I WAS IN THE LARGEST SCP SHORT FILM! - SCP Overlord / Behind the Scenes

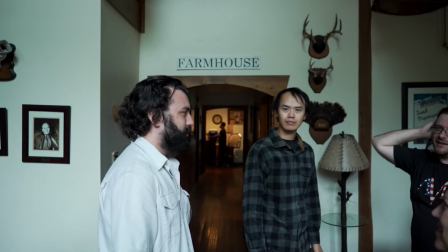What a stupid idiot. Not even a million subs. What a bitch ass. And then he would do this.
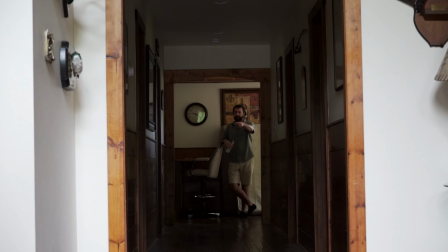And it was like his little thing. It's to get my hips going.
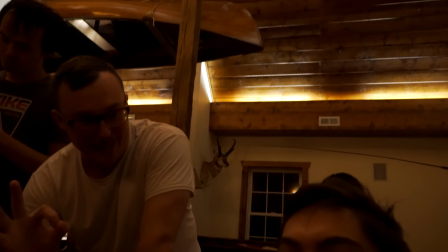I played so much Stardew Valley it's ridiculous.
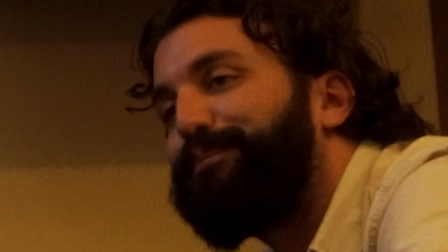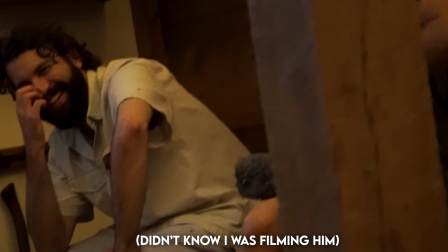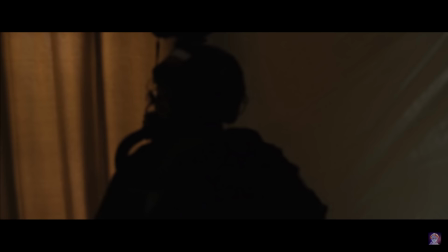So in the scene where Lambert gets his neck sliced, it's actually kind of funny.
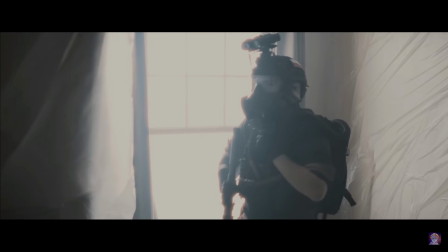If you slow-mo it and look very closely, you can actually see me run out of the door.
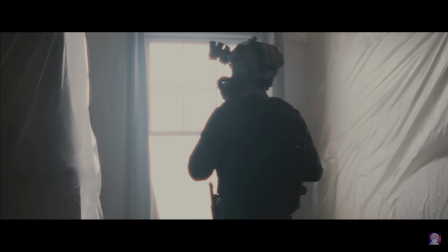I'm grabbing and pulling Lambert, and again, this took so long to prepare this shot because we only had a few chances with this one, too.
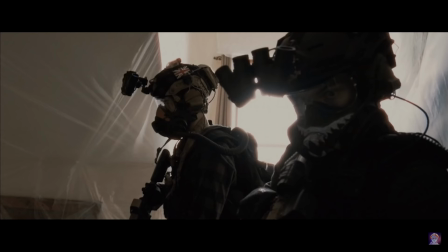We only had a certain amount of clothes if he got blood all over himself when we needed to redo the take. But I'm pulling Lambert out of the room.
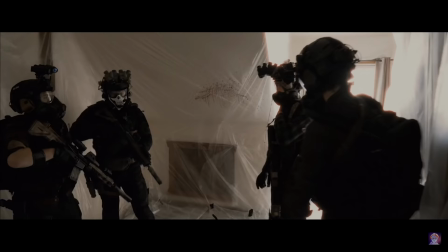And I don't know if it was the second take or if the hallway plastic was just slippery.
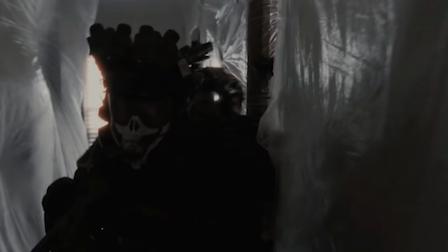But you actually see me eat it as I exit that room. I slipped on the carpet and fell and basically pulled down David with me.
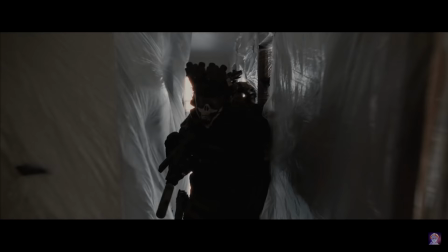So you see us fall in the background of the shot. But that wasn't, like, I don't think that was scripted.
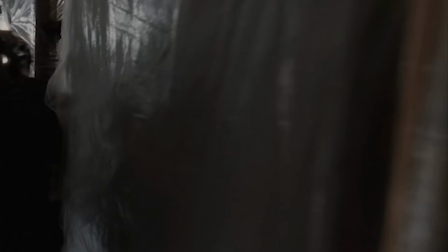I think I actually fell trying to pull him out. I was trying to pull him out as fast as possible. I even hit him pretty hard against the wall.
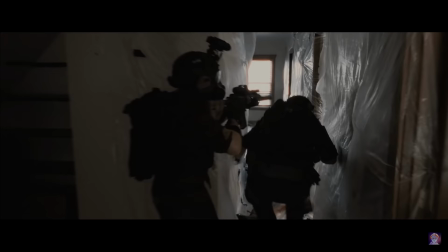And this sort of scene, it's hard to know what to do because you've never experienced firsthand someone's neck get sliced and fighting against an invisible entity.
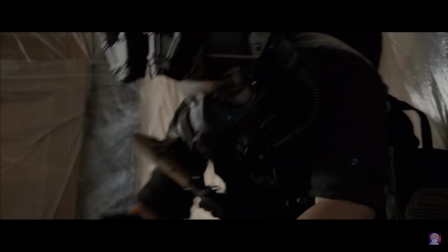So it's hard to figure out like, what should we do in this situation? Like David, for example, was laying on the ground and just perfectly still.
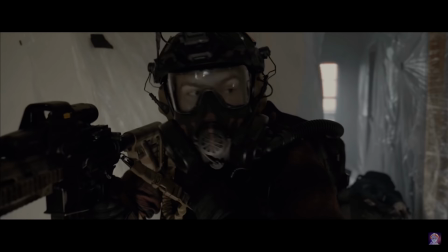And we were telling David, hey, for this scene, your neck is cut. You have to fight us. You know, you really have to fight.
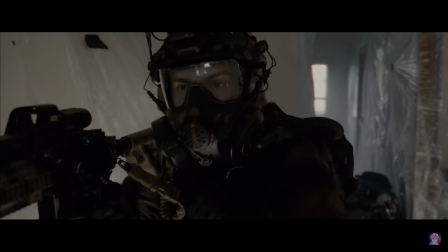And David wasn't fighting us enough. And so we were screaming and like through our gas mask and again Everybody was making mistakes like this
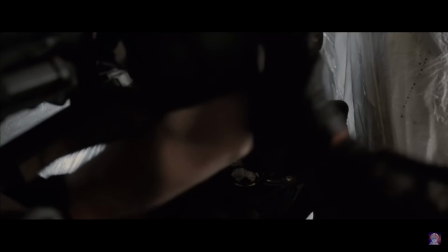at one point But we're in this scene where we're fighting to get Lambert's,
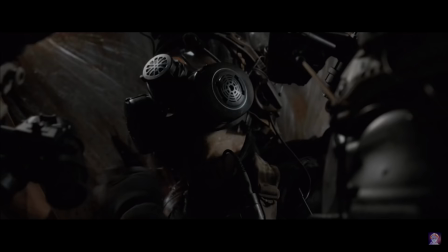you know neck under control We're basically screaming through our masks David fight me fight me We're trying to get David to
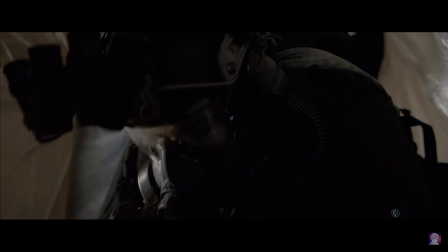like push against us and cause a little scuffle in the floor because like if your neck's cut You're gonna be going crazy.
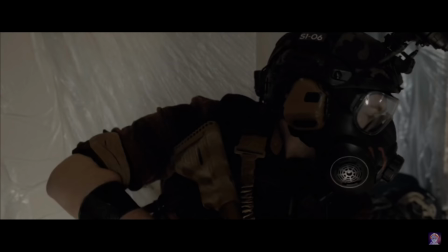You're not gonna know what to do You're you're gonna be just like trying to push everybody else's hands away and try to get control of your own self You're not gonna be thinking straight in that situation.
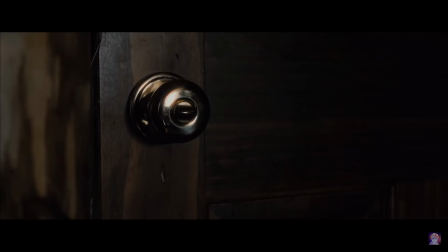But yeah soon after that I mean the rest of the days kind of blended together.
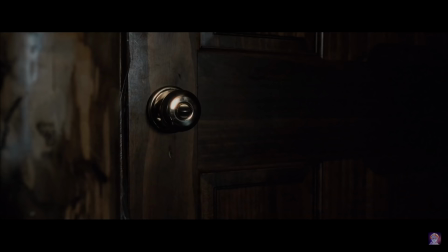We filmed the basement scene We filmed a little bit of the scene where the the invisible man gets in the door
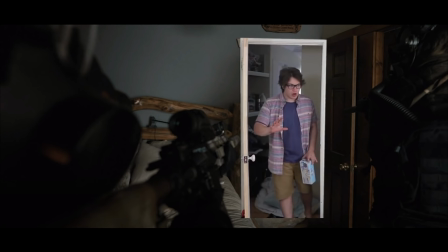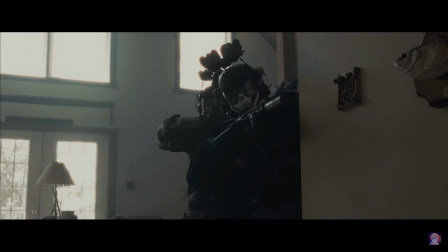Oh, yeah, we had the grenade scene where they I think it was Somebody tells me to pull out a gas grenade.
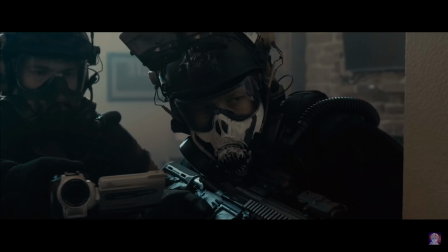I pull up the gas grenade I unpin it and I throw it down the hall and in one of the takes I happen to accidentally
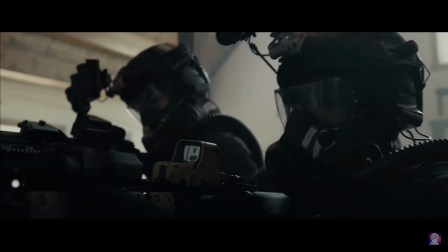Miss flick the pin and so it kept on my finger as I went up to my rifle Well,
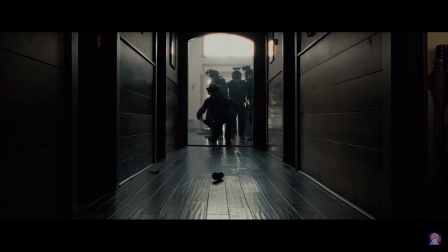I wanted to do something cool So I decided maybe I should flick the grenade pin after this accident happens I should flick the grenade pin over at the camera.
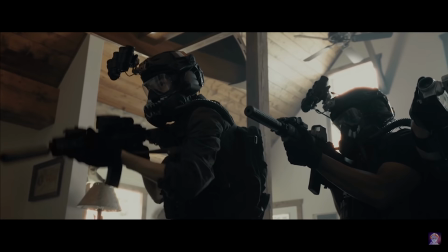I thought that might be cool and
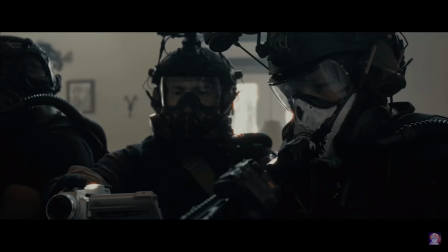As soon as I did it everybody said oh my gosh that looked super cool on the camera And so that ended up being in the final film.
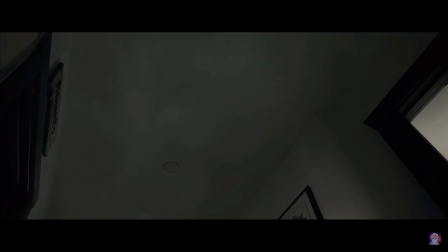The grenade pin flying at the camera was absolutely creative.
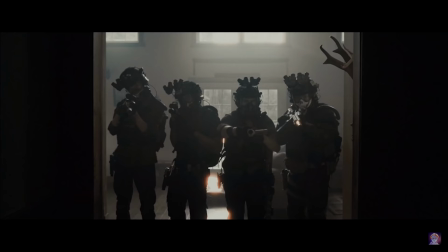And I copyright that grenade pin flick for myself, Operator Ski LLC.
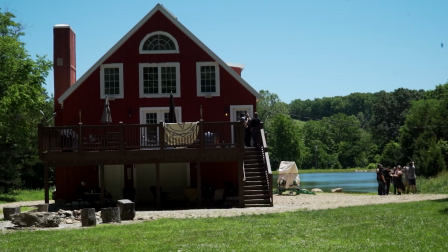Thank you very much. It's mine. And after that, honestly, the production flew very fluidly, I guess.
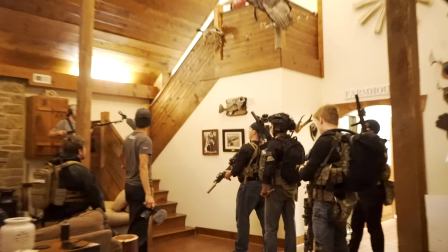That's the best way to describe it. It was a fast run to the end of the film. We finally got done with our parts.
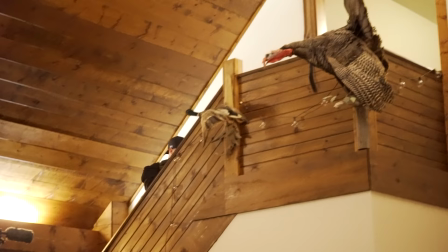We were able to sit around and watch some of the outdoor team come inside and actually
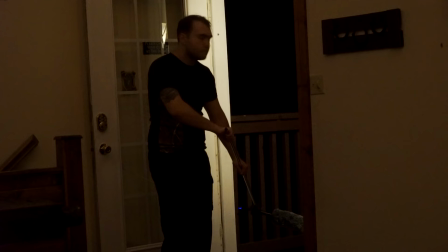recreate our scenes for the foley or the background audio that was used in the final film.
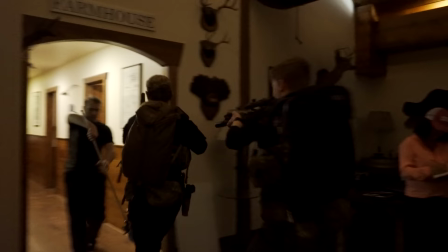They had to recreate the scenes and get the audio of footsteps and plastic sounds and all that.
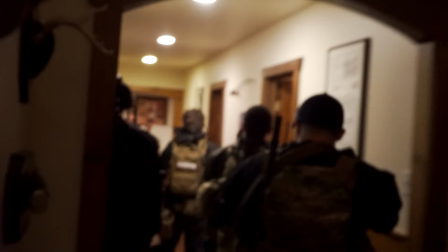So that was something that was fun to watch. Just sit back, relax, and watch other guys act and do all their stuff.
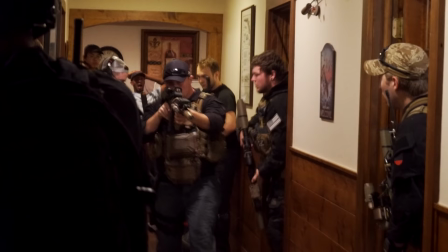And that was it. That was the entire filming of SCP Overlord. It was a lot faster than I thought.